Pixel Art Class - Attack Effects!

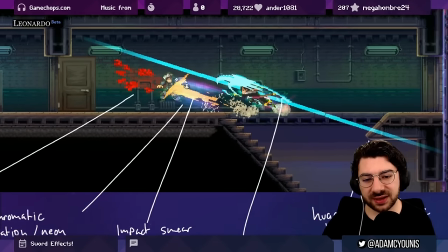So this is kind of like, it feels like more of a stylistic,
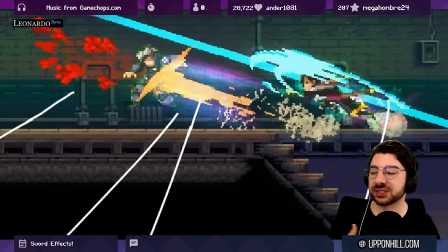like a brush stroke to show like just a sheer impact, right?
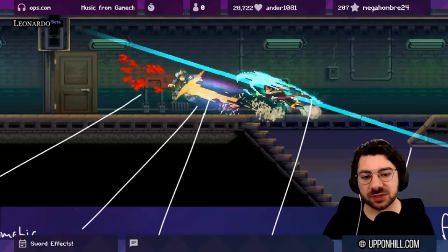Maybe it's doing the job of the Super Smash Brothers kind of like trajectory communication.
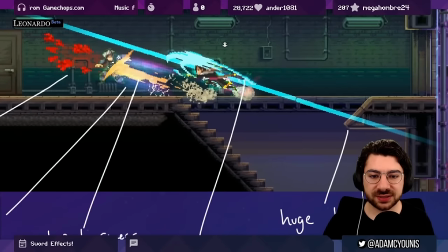We've also got this slash smear, right? So for the actual sword itself, we're seeing this go all the way through and around.
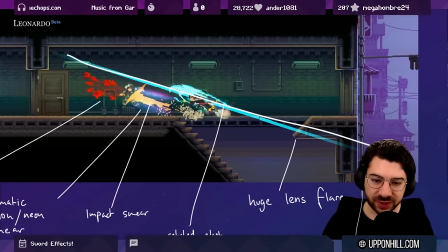And a ridiculously large lens flare, which goes all the way through, also communicating that direction, right? That angle of incidence kind of thing. Now, what do I think about this frame?
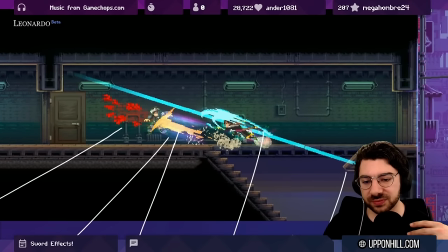I think it's a really effective frame. I think because samurai anime, in that culture of animation, there is a great emphasis on attacks happening essentially instantaneously. So a lot of anticipation and then an instant impact frame.
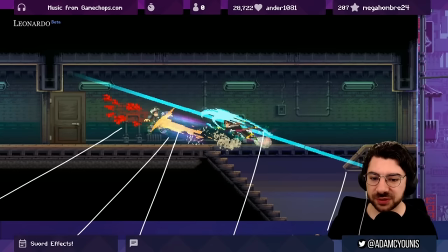Having that frame be as ridiculous as possible is kind of like the name of the game.
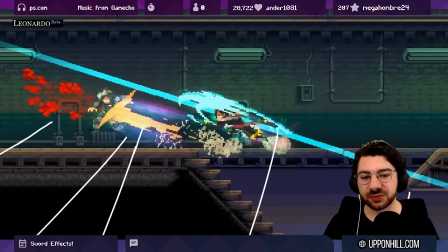So stylistically, I think this really works. There's some stuff going on here which I think is worth discussing very quickly, where we're seeing a little bit of rotated pixel art. So I would say this slash here and this here,
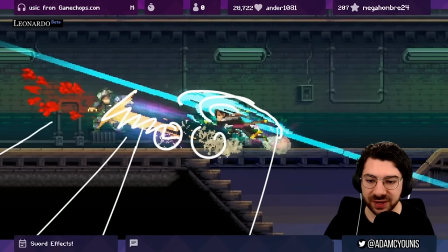and probably even the particle effects, maybe even the blood. In fact, almost every effect here has some rotation going on.
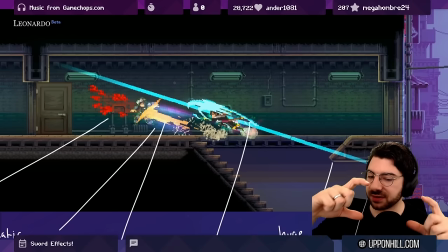So as in, it was drawn one way and then in engine it's being rotated. It's being rotated and then downsampled.
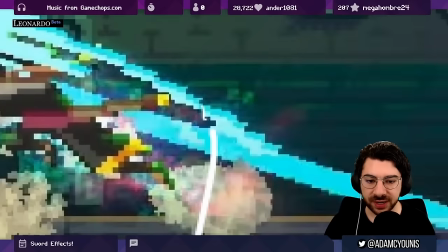So the pixels themselves are still square, but if we zoom out, you can tell
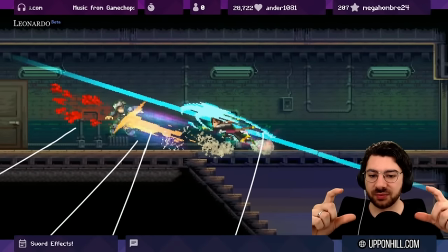to some extent that it wasn't designed at the angle that it's being shown. It's kind of something that in modern pixel art games, you just see. It's not the prettiest thing to look at, but because like in this circumstance, we're really seeing this for a very short amount of time, I think it's kind of acceptable to do it this way.
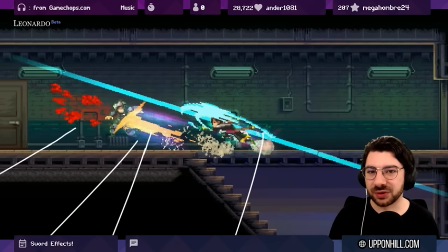I've personally become less of a purist over time when it comes to this kind of thing. I myself have rotated pixel art in my game. Typically, you know, there are times where it makes sense.
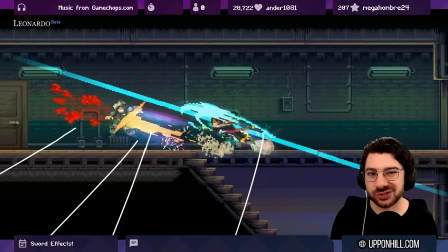If you can only really communicate something by rotating the pixel art, you should just do it. Players are not that picky about what they're seeing. And especially if it's happening quickly, it's not something that's detrimental to the game.
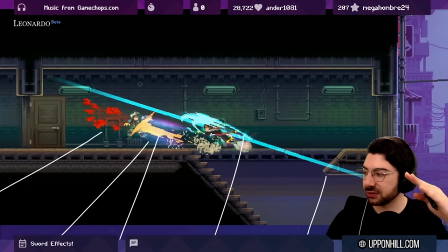Like for gameplay reasons, going in this exact angle, being able to do that is more important than the alternative,
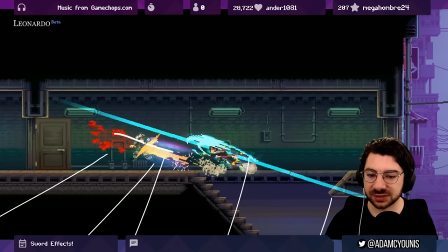because the alternative would be something like locking the angles that the characters could move at to like 45 degree angles,
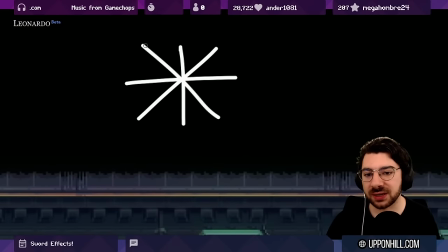right? Like maybe just this 8. And maybe, you know, 45 degree angles just aren't that good for the gameplay in this case.
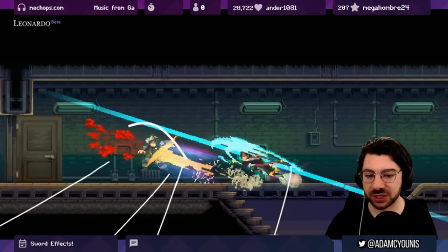You know, there's not a lot of height here, so having the character be able to launch upwards at an angle that's not necessarily, you know, 45 degrees, it works well in this context. You want him to be sort of like arcing over this way.
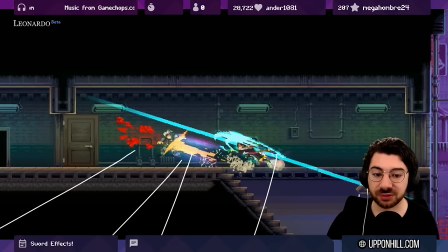I think it makes obvious sense to employ rotation here. So moving on, what have we got? We've got, oh, really sick.
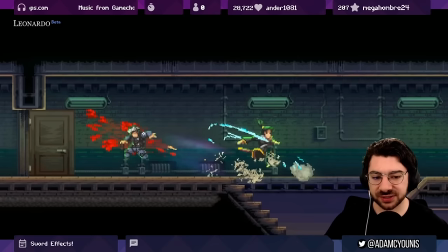Again, another rotation, just like Marth, right? So the character's kind of like coming out of that rotation, and you can see all of the clothes kind of billowing out and creating a bit more of like a flow. And we're seeing some of that arc kind of resolve into particles, right?
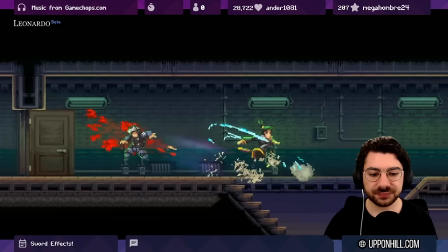That's just, again, part of that hand-drawn animation. We're seeing the dust particles continue and progress, more of that smear kind of dispersing, and then we're seeing the blood kind of develop as well.
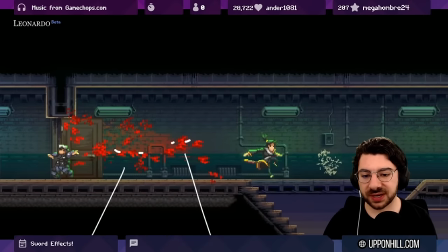As the frame continues, we're seeing more of those particles get sprayed out as the character's kind of like flying across the screen.
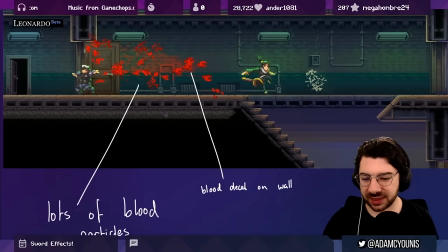Really awesome. And what I love here is actually this blood decal on the wall.
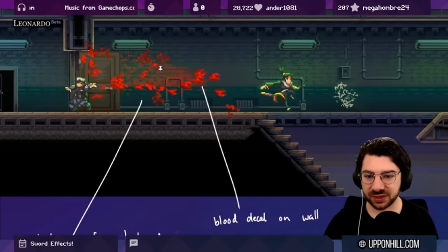This is a really interesting effect.